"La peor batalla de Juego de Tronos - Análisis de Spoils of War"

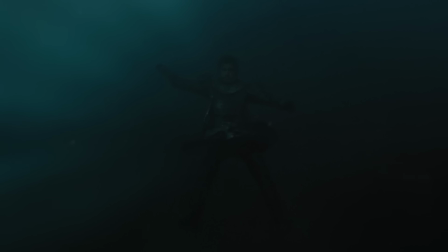(8:32)
No hay porque lo dejan en un cliffhanger con todos sus huevos. ¿Puede considerarse esta batalla fanservice?
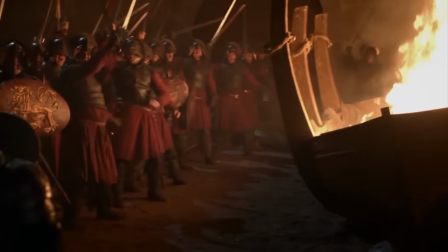(8:38)
¿Por qué no? La batalla de las Aguas Negras decidió la derrota de Stannis. La batalla por el muro se llevó a Ygritte por delante y reafirmó la figura de Jon,
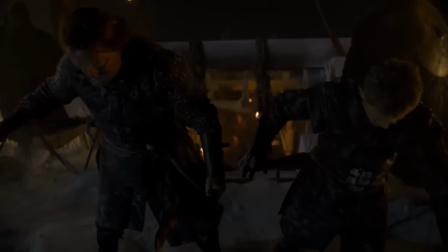(8:45)
además de dejar claro que la guardia se queda muy jodida después del ataque y que no es más que un aperitivo
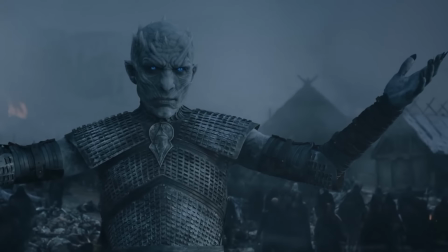(8:50)
de lo que se les va a venir encima. Harrenhal destruye a los salvajes y es
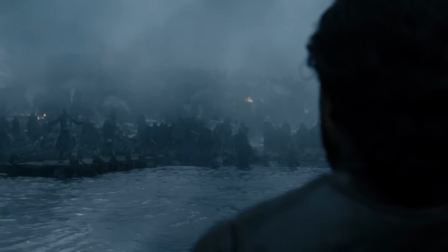(8:55)
una dura derrota para la guardia y los salvajes supervivientes, además de revelarnos el poder del Rey de la Noche y servir de punto de partida para el desarrollo de la serie.
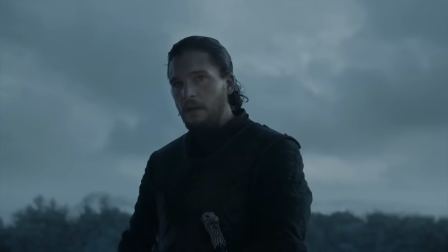(9:02)
La batalla de los bastardos certifica la muerte de Ramsay y la vuelta de la casa Stark al panorama político de Westeros.
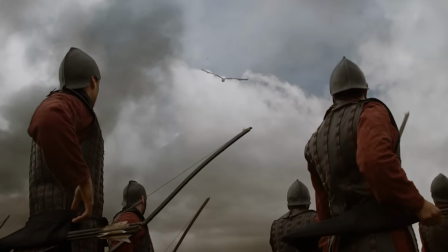(9:08)
¿Cuál es la consecuencia de esta batalla? ¿Es necesaria para la trama?
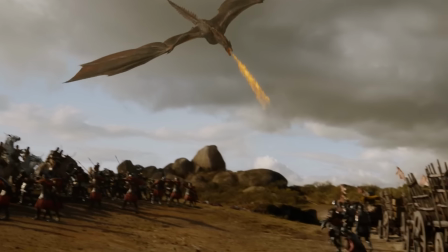(9:14)
El dinero de los Tyrell llega a desembarco, ni Daenerys ni Drogon, ni siquiera el líder de los Dothraki mueren, ni Bronn, ni Jaime, ni Deacon, ni Randall, porque lo hacen en el siguiente episodio.
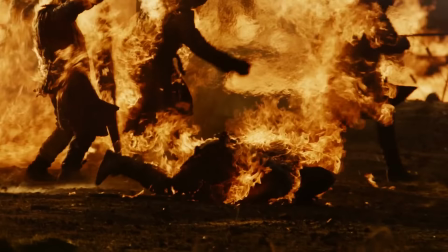(9:23)
Es un episodio con un guión y un planteamiento lamentable.
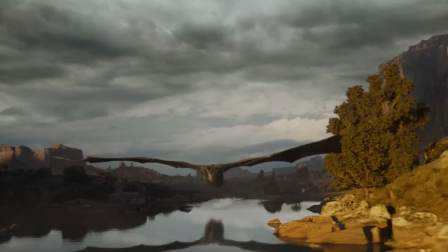(9:26)
No otorga absolutamente nada a Dany, solo que la vean con más peligro si cabe, y mira cómo molan los efectos especiales.
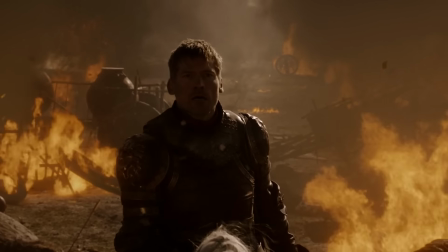(9:34)
No hay ningún cambio en los personajes, ni una sola consecuencia de la maldita batalla.
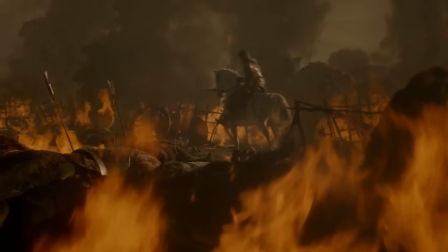(9:38)
Es fanservice. Nos han dado una batalla donde vemos a los Dothraki patear culos, ser guays, y a Drogon achicharrando Lannister.
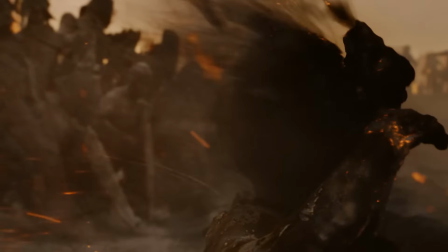(9:45)
Es decir, ¿por qué? ¿Qué necesidad había de esta batalla? Es fanservice, y lo sabéis.
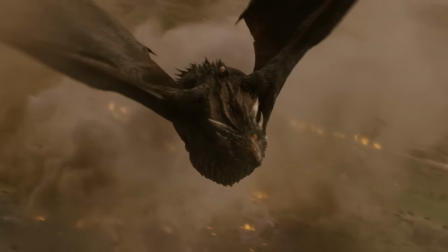(9:50)
Efectos especiales porque sí, presupuesto a la basura. Bien, Fanservice, guión terrible.
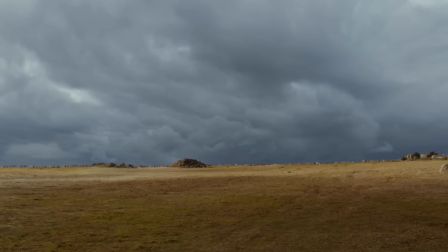(9:56)
Es hora de darle bien a Matt Shackman. El pobre Matt, con la poca experiencia que tenía en direcciones de este tipo, tenía un papelón.
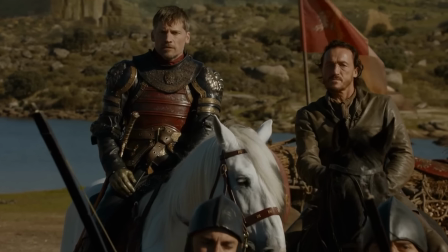(10:02)
Primero, dirigir una secuencia de batalla de 14 minutos sin una estructura clara. ¿Cómo se dirige algo que ni siquiera el propio guión respeta?
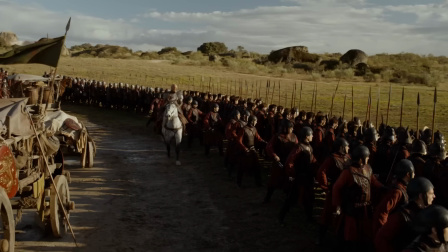(10:11)
Pues nada, a trompicones.
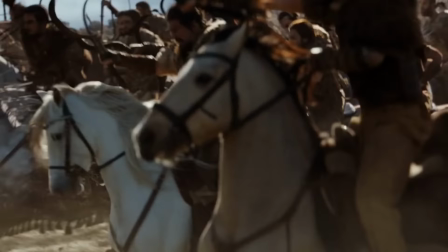(10:13)
Primero decide darnos la perspectiva de Jaime y Bronn en la batalla al puro estilo de Neil Marshall para enfocar a Daenerys como un personaje malvado y temible.
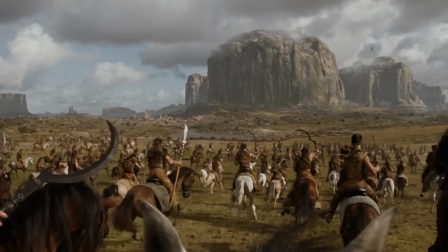(10:20)
Esto es lo único que me gustó de esta batalla, ese planteamiento. Por lo demás, completamente prescindible e innecesaria dirección.
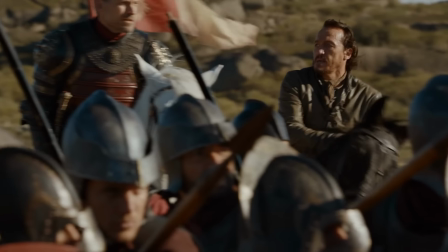(10:28)
De hecho, es que podría no estar Matt Shackman, podrían rodar sin director perfectamente.
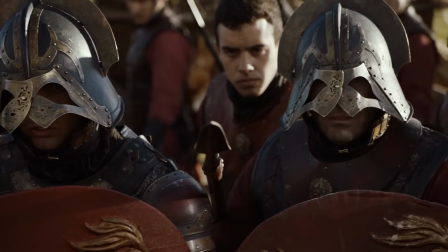(10:32)
Matt, a sabiendas de que el mejor director que ha tenido Juego de Tronos es Miguel Sapochnik, intentó emularlo.
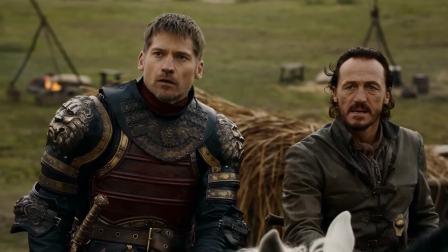(10:38)
Y oye, no me pareció mal, buen intento, chaval, pero la próxima vez ponte gafas. Primero, planos atmosféricos como los de la Batalla de los Bastardos.
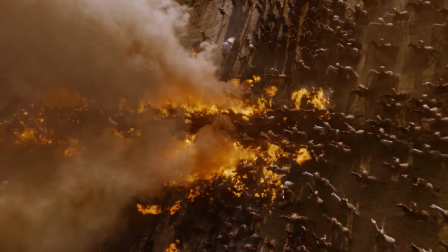(10:45)
El más claro, este. Y no quiso abusar, ¿eh? No vaya a ser que le quede bien algo. Segundo, el plano secuencia.
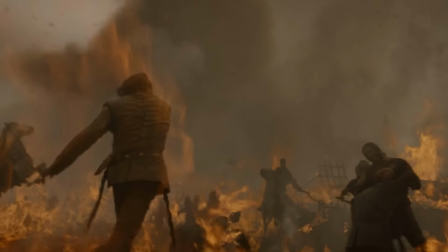(10:51)
Como ya sabemos, Miguel Sapochnik, cuando una batalla entra en su máximo desarrollo,
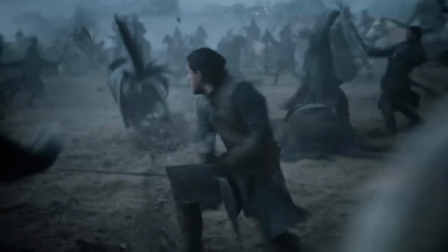(10:55)
más o menos en el segundo tercio, mete un plano secuencia del personaje más importante de la batalla.
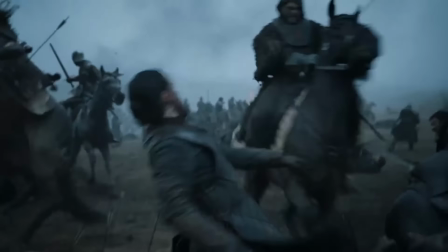(11:00)
En ambos casos, de Harrenhal y la Batalla de los Bastardos, Jon Snow. En el caso de Harrenhal, la batalla que seguía a Jon le perseguía tambaleante y confusa,
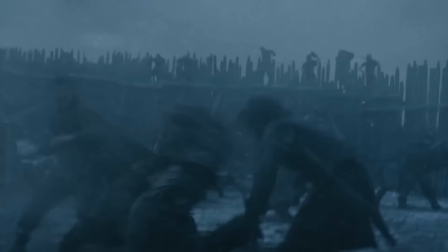(11:08)
mientras que la de la Batalla de los Bastardos era en steady, al más puro estilo de videojuego, siguiendo a Jon por la batalla,
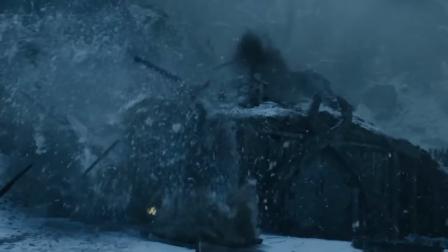(11:14)
paneando a todos lados y abarcando planos muy interesantes. Matt Shackman vio esto y dijo, vaya, creo que yo también puedo hacerlo, y nos dejó esto.
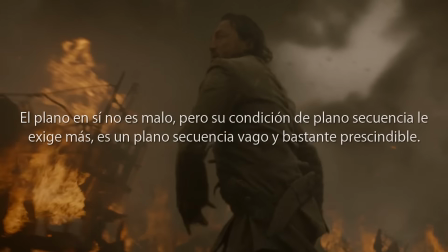(11:23)
El plano secuencia no es malo, tiene un punto interesante porque es diferente a los de Sapochnik, con una angulación contrapicada,
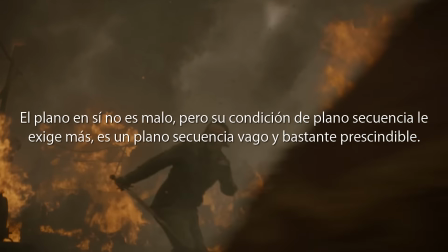(11:30)
pero es que como plano secuencia es lamentable.
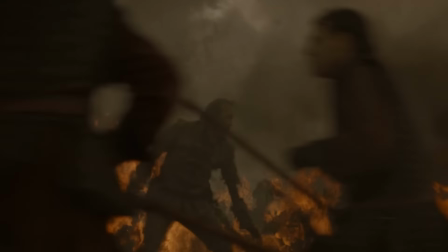(11:33)
No se mueve casi nada, los movimientos que hay son solamente angulaciones, es decir, hacia arriba y hacia los lados.
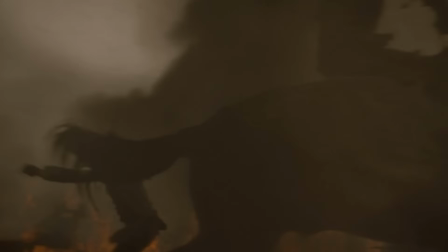(11:39)
Es decir, si quieres hacer un plano secuencia de una batalla, hazlo siguiendo al personaje, sus movimientos,
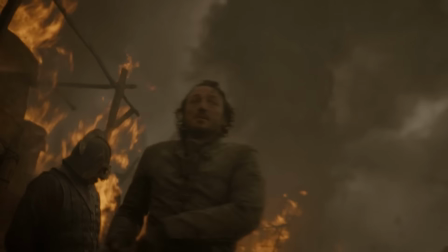(11:45)
haz que se mueva más, o intenta crear un término semántico con la situación de esa cámara invisible,
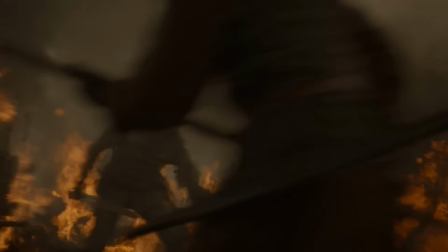(11:51)
pero no lo muevas hacia los lados o hacia arriba como si fuera un puto foco. Mueve el culo, crea tensión y temblor, no lo muevas tan artificialmente.
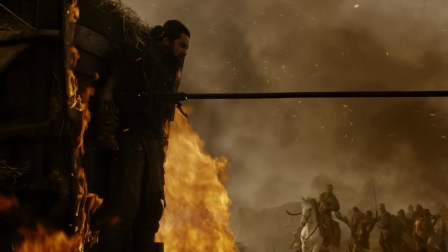(11:59)
Es que Dios santo, me saca de mis casillas, os lo juro. Bien, batalla muy descafeinada, con planos muy neutrales por ahora y cosas que no tienen sentido como esta.
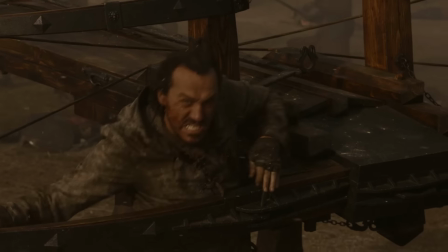(12:08)
Y luego llega esto. Ningún Dothraki ataca a un tío en medio del campo de batalla con una ballesta super amenazante y enorme.
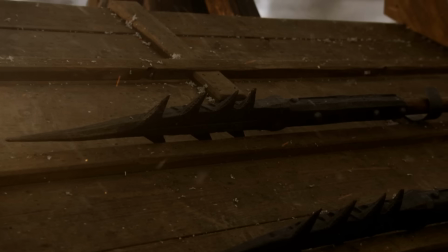(12:14)
Es decir, si le pones varios escoltas a Bronn, me lo creería.
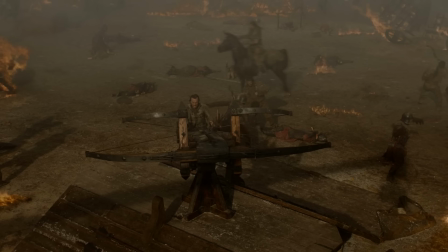(12:17)
Pero en una batalla donde miles de Dothraki están rompiendo líneas y llenando el campo de batalla, no ataquen a un tipo en medio con un arma matadragones.
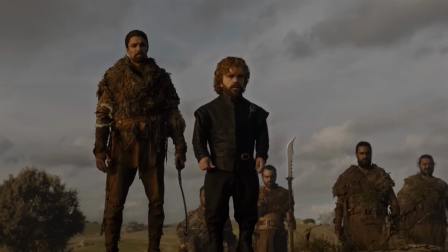(12:25)
¿Qué sentido tiene? Segundo, la última escena que se salva de la batalla. Tyrion mirando el desastre.
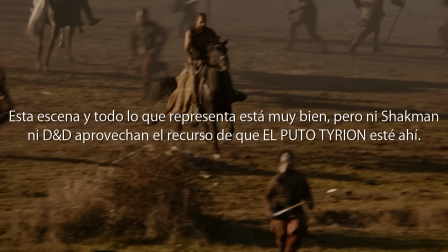(12:31)
Vamos a ver, una cosa, entiendo que quieras crear drama familiar y tal, entonces ¿por qué desaprovechas a Jaime?